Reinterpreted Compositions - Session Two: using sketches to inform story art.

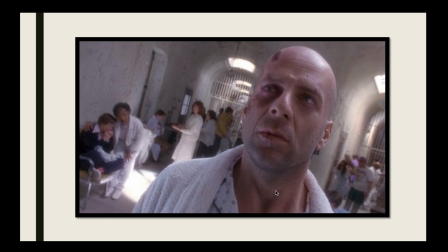Every line was just off to one side, just kind of tilted at an angle. It's unnatural. Your brain is not designed to look at lines on diagonals. It's designed to see perfectly flat horizons because we exist in a three-dimensional space.
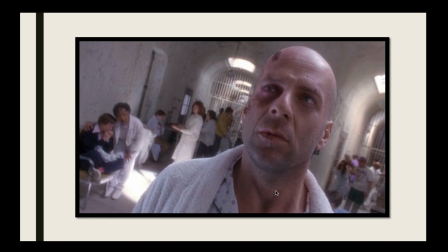So we have a vanishing point, which means we have a horizon line, and it's designed to see vertical objects because stuff literally grows out of the ground up. Yeah, everything comes up out of the ground vertical. So tilting things at an angle, actually on a near subconscious level, makes us feel uncomfortable.
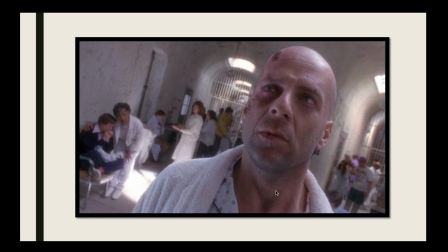It makes us feel like something's not quite right. Okay, and that's the power of this shot, is by just tilting it, it makes you think, you know what, maybe he belongs in that asylum with those people. Like maybe he's not a time traveler who's accidentally found himself locked up in a mental hospital,
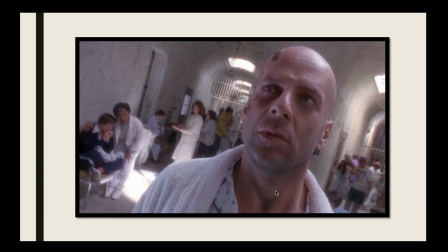but maybe he is actually just, mentally ill. And that's conveyed through shots like this. So that's what we mean. We want our audience to feel a certain way. We don't want them to trust his character, to trust Cole.
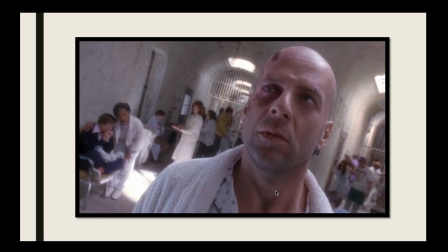We want them to doubt him and to at least doubt his perception of his environment. And it's all done just by tilting the camera. And there's some really interesting other stuff here as well, like where he's positioned.
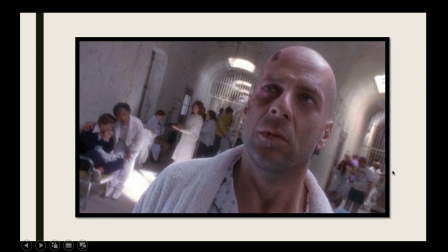So his position here means that there are kind of like two vanishing points. There's one here and there's one here. So if you think about it like 2-point perspective drawing, like both of those vanishing points come together,
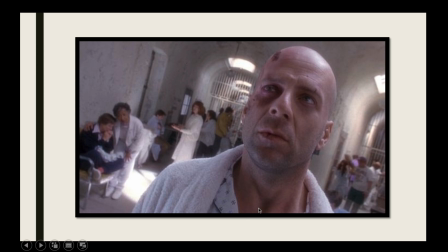and his face is like the apex of those points. So it's designed like a series of geometric shapes. It's designed with quite simplistic composition. This is not an accident.
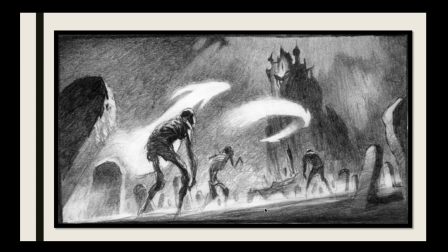Okay, great shots are not accidents. They are designed. Anyone know what that's from? This is a piece of story art. It's animated. But any ideas? No, it's actually from the first Hotel Transylvania film.
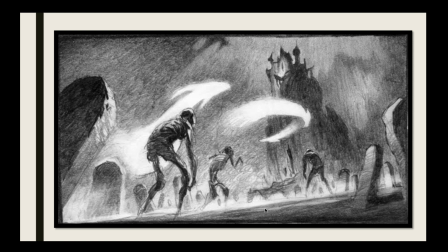It's one of the lead-in shots. But what's kind of interesting about this actually is that it does the same thing. It applies a very simple Dutch angle. So not as extreme, but can you see it here? So there's our horizon line across the bottom. It's not flat anymore. The camera's tilted.
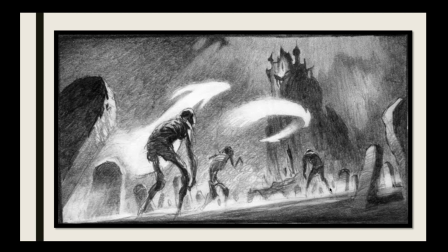So the camera's kind of gone like that, and it's just tilted that way to create a sense of unease. So the camera's not straight, it's just tilted off. But what that does is it just tells us we're not in the natural, normal world. Yeah, we're in the supernatural. Okay, we're beyond the realm of our reality.
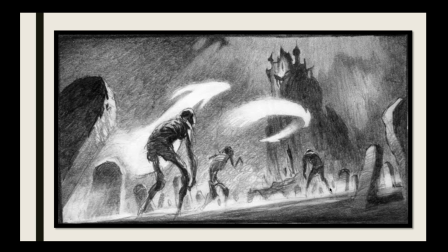We're heading into something else. Okay, very, very simple technique, but it just adds a sense of mystery. And again, think about the geometric shapes here. So we've got, this is our horizon line across the bottom. Our vertical line is now at an angle. So this is our big vertical shape with this castle rising up.
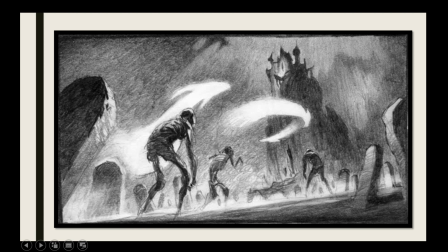And then we've got a lot of other shapes that kind of lead in towards it. I like the way that this gravestone is like accidentally on purpose kind of leaning towards the castle. Yeah, the characters' heads are all kind of pointing and their body shapes are pointing up towards the castle.
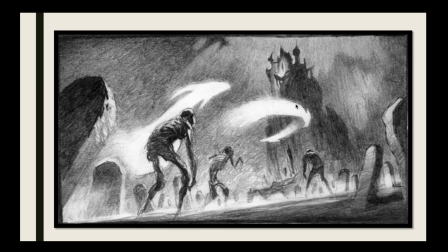So even though it's quite a detailed drawing, it's built on some very, very simplistic fundamental shapes. And that's what we need to try and aim for. Can we start with simplicity and build complex pieces of story design and shot design?
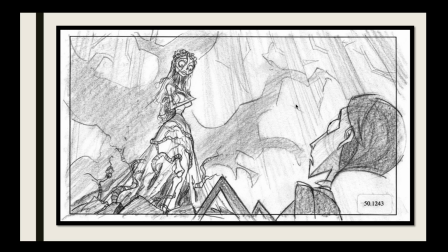Here's another one. So this again is a very, very subtle Dutch angle. So this is Corpse Bride, Tim Burton's Corpse Bride. And what's really interesting about this is it uses the same principles. So she's not coming out of the ground at an angle.
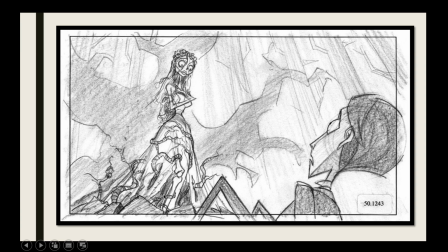Okay, she is vertically rising kind of upwards. Yeah, this is her first kind of appearance. So she's going straight up. But you can see that actually the way it's drawn, she leans in at a slight angle. Okay, she's just ever so slightly tilted inwards. So it just implies that ever so slightly the camera's not flat.
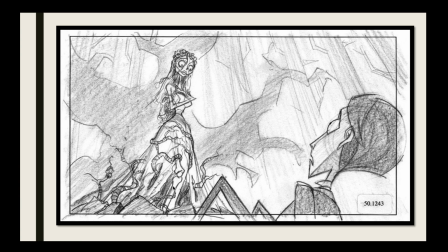It's just a tiny 2 or 3 degree tilt counterclockwise. Okay, creates a sense of drama, makes us feel that we're in the supernatural world, which we are. We're in the land of the, it's his kind of bridge into the world of the dead. And what's really nice about it is that we've got,
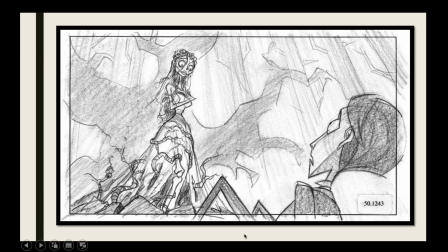he looks at first to be parallel, but he's not. They're not parallel to one another. So her angle is ever so slightly more vertical. So she's like tilted at maybe 3 degrees, maybe 4 degrees, a little bit further, possibly.
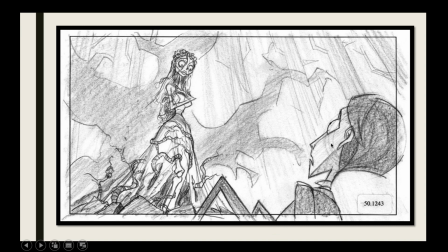And then his body angle here is much further. I mean, he's at like 40 to 45 degrees. In fact, he might even be more. I can't put the cursor any lower. But yeah, I think he might be. But what that does in terms of think about like the simple shapes of this,
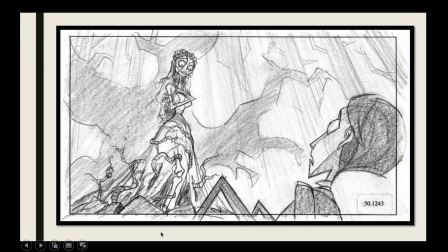is that her shape here actually has a vanishing point, like a horizon line that's way down below the composition. And his vanishing point, the base of his shape is probably at the same point. So they almost form like a triangle in the frame. Yeah, just a very simplistic triangular shape.
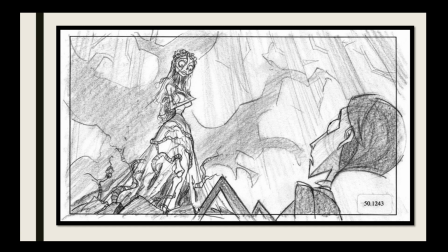Simple angles and simple geometric shapes that are used as the blueprint to design something that's like fantastic. Right, next thing I want to talk about, because we want to get through this, I want to do at least an hour where we're just like drawing, just creating.
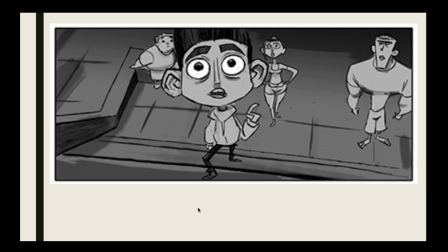So moving on, so these ones, the paranormal ones, they're quite interesting.
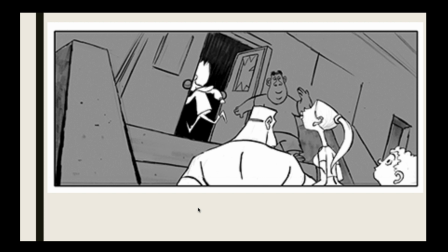So what I wanted to show you with these is that we need to start thinking about more than the shapes.
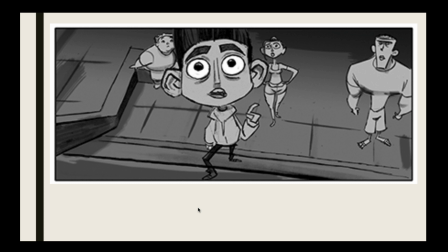So for example, we need to start thinking about the way that the environment is designed and the way that that environment is lit and constructed and dressed. Okay, think of it, even if it's an animation, if it's completely 2D, you still have to think of it like a film.
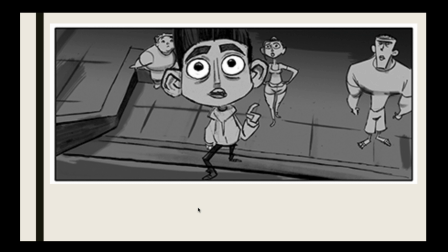The set needs to be dressed. Yeah, the characters need to be wardrobed. Think about that entire production pipeline. So with these are good examples of storyboards or story art that convey more than just character position and composition. They also convey things like lighting. So this one's really subtle.
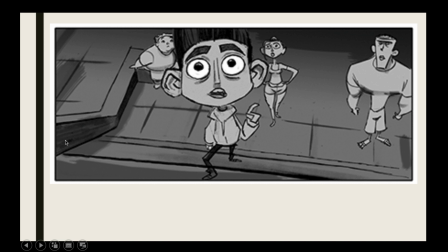Notice how they've just put some nice, simplistic, darker strokes here, just painted in to create a clear direction for the light. Under his arms there, just really simple lines, some nice darker patches here. So we're just clarifying, the light is coming from the left of this shot and it's quite high.
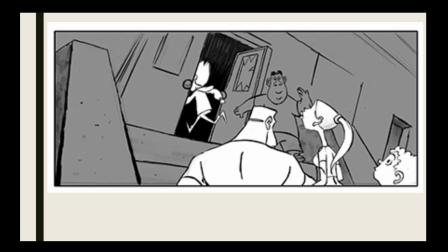That's what we know from that. Same for this one as well. So it's not just about where the characters are, but thinking about the framing of the camera. So this camera's got a tilt as well. But also there are some really subtle bits of value changes, just here and here.
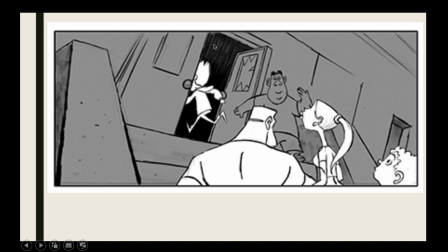And obviously the door has got a value change implying that it's dark inside or that we're going into an interior lit space as opposed to an exterior or omni-lit space.
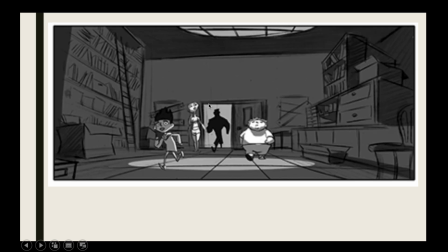So just these kind of details, these are what we need to start to think about. And then this is where it gets really clever, is shots like this, which have got loads of detail on lighting. Really, really clever lighting design. I mean, it's not just the simple stuff like we had the exterior omni lighting, which has been lit, yeah? But
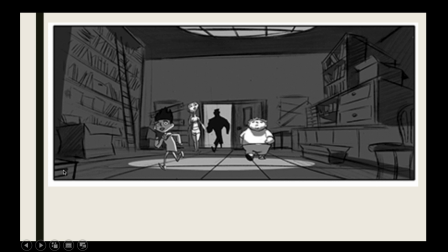the starting value for this whole shot is actually really, really low. Yeah, it's quite a dim, dark grey. So you can see it here, and they've got, and then, so we're starting with the lower values, and then moving up to the slightly higher ones. We've got this ceiling window.
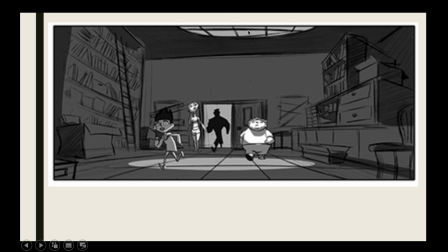Yeah, so we've got we've got light coming through, and coming through against bars as well. And that's really interesting because then we've got like a weird reflection of that in the tiles on the floor. So yes, you've got the circle of light as it comes through, but then they've kind of recognized, oh look, you know what?
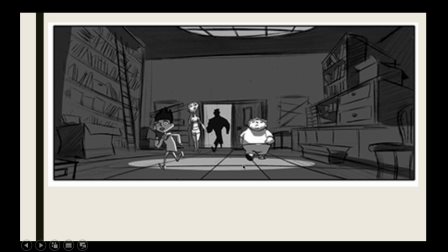That's going to be really hard to draw those. So why don't we make it a tiled floor, and it will kind of keep a bit of consistency in the design. And then little things like the shadows under their chins now. Yeah, so we're keeping consistency. There is the light source.